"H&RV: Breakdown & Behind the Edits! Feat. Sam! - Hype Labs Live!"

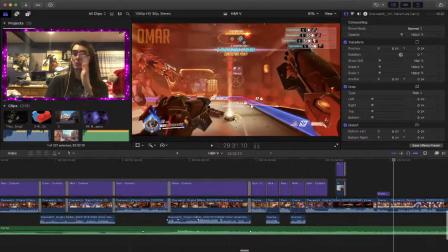Again, this clip was the first one because as soon as I put this in the timeline, I thought,
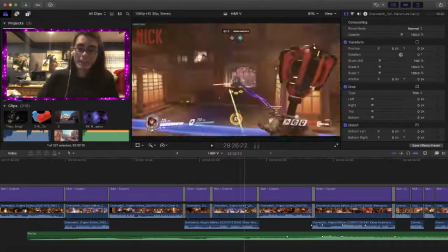yeah, this song is working with it. And definitely when you're trying to make your own kind of gaming montages,
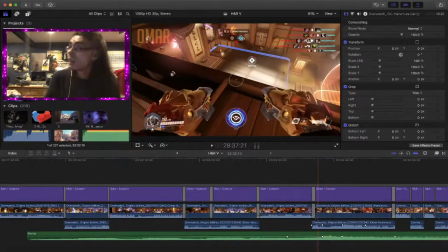definitely do not be afraid to crank up that volume and really make
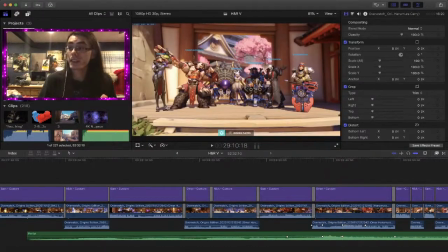people hear it. Because again, it is all about spectacle. It really is. Because that whole moment is inspired by the moment from Naruto when Sasuke... Because the way it works in Naruto is when Sasuke has all the tail beasts up and he does planetary devastation, locks them all in the rock, as soon as he locks them in the rock, then that huge metal bass kicks in, and I wanted to do a similar thing to this, and I felt that it lines up perfectly.
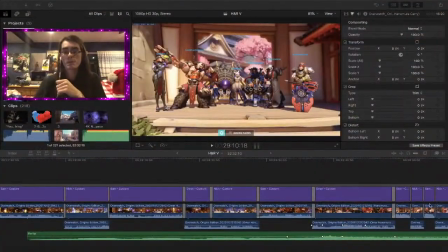So yeah, that's one of the inspirations for just this moment especially.
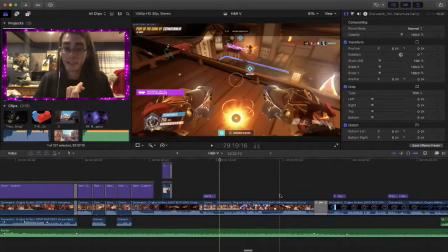And then of course it goes back to normal, but then I just let the whole clip speak for itself because it was really good.
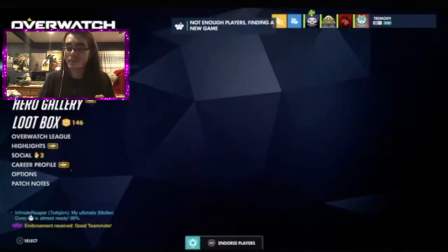Oh yeah, and of course I can't forget about this bit.
King Cole. Well, I'm gonna save that clip.
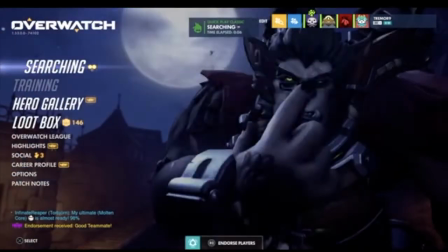Yeah, that was such Yeah, a clutch I will be sure moment. to get an angle of that as well.
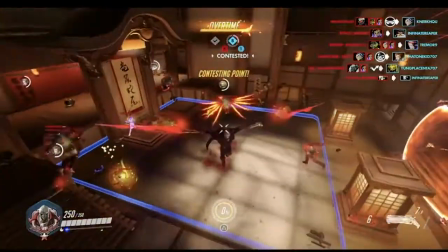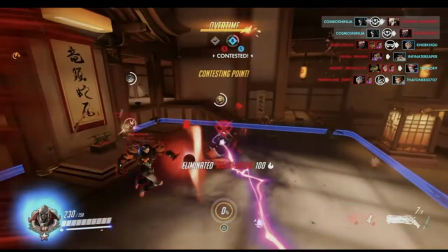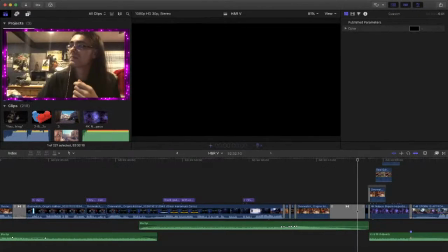See, all that was just basic, you know, just basic timing with the music.
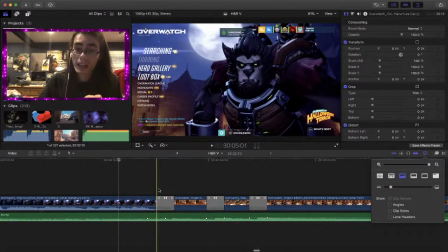Have it fade in, fade out at the right time, and actually turn up the... And you can see the music actually escalates every time that beat happens. Because,
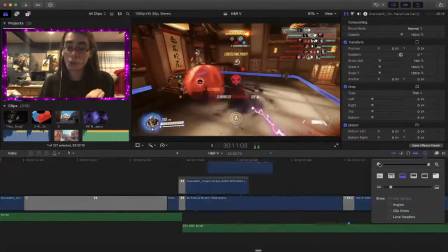yeah, I wanted that moment to look golden. Because that really made last year for us.
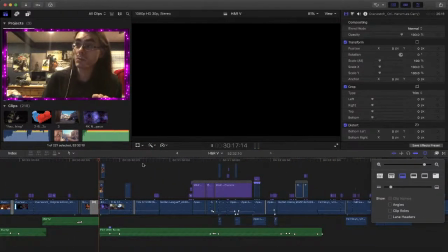And yes, as you are right, it is one of the best clips of Overwatch. No, it's freaking great.
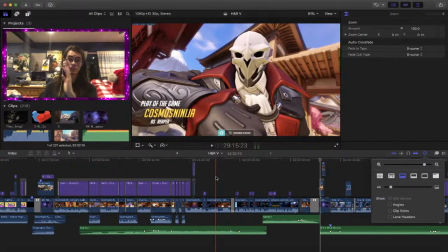That whole bit is a perfect example of using music to sell your moment, and I feel like not enough YouTubers do that. Because most of the time they'll just slap music in there and just have it be like, you know, fill the void for, you know, I'm not saying for like every kind of like hyper rage,
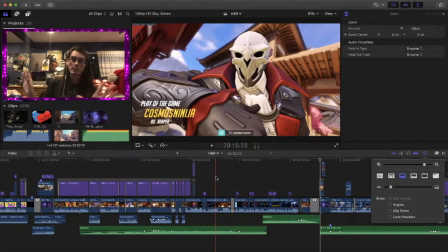but just it'll just be slapped in, use it for whatever moment it is, have it go for like 5 minutes, and it's done. No, we use this for the hype shits. So yeah, that's that.
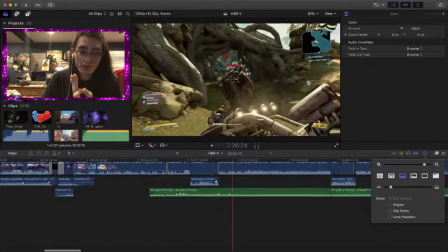And also, I think another, when talking about using music to your advantage like this, is this whole bit right here.
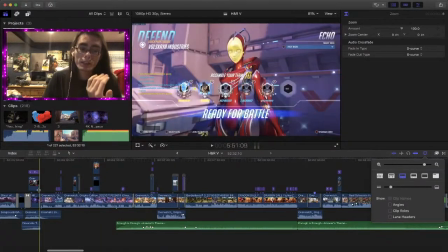Because you can see this was where the second moment, I would say this is where chapter 2 of
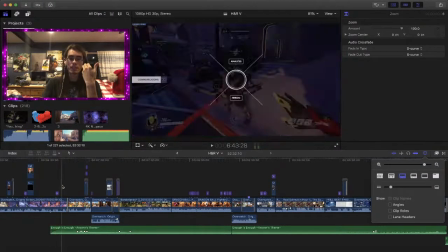the Hyper Rage pretty much starts, is after this interlude with me and Nick, is when Omar does...
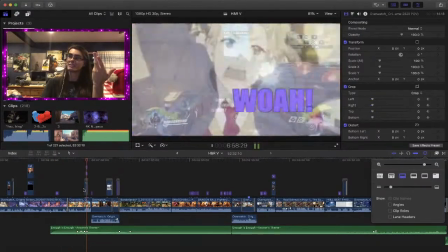Okay, whoa, Omar, What's up? Another Death Blossom.
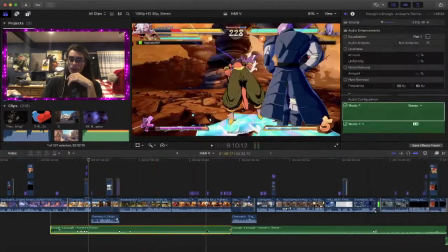But you can see here, this is Answer's theme from Guilty Gear.
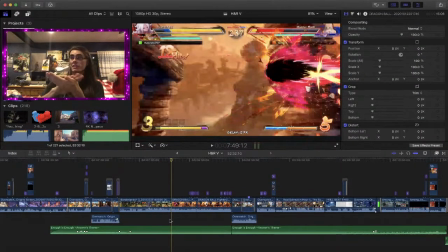And I felt this was a good enough rock track to, you know, fill in the void for clips that don't need music syncs.
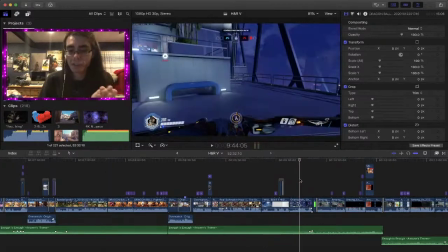But I chose this track specifically because in this Hyper Rage we have Among Us footage. And this was one of the challenges with making Hyper Rage 5, was because we have a bunch of Among Us clips that are not videos yet, because Among Us footage is hard to edit, and both Nick and Blurgel have... Blurgel is the only one to have uploaded Among Us video, and he has told us it's hard to edit, because you most of the time have to leave it raw. You can't really do that much with it, and it's hard to do. But I wanted to at least challenge myself and at least try to get some of our Among Us moments in this Hyper Rage. And the best way to do that is with music. And the reason why I chose Answer's theme from Guilty Gear is that if you've heard Guilty Gear, if you've played Guilty Gear XR and you've played his Answer, you know what his theme is.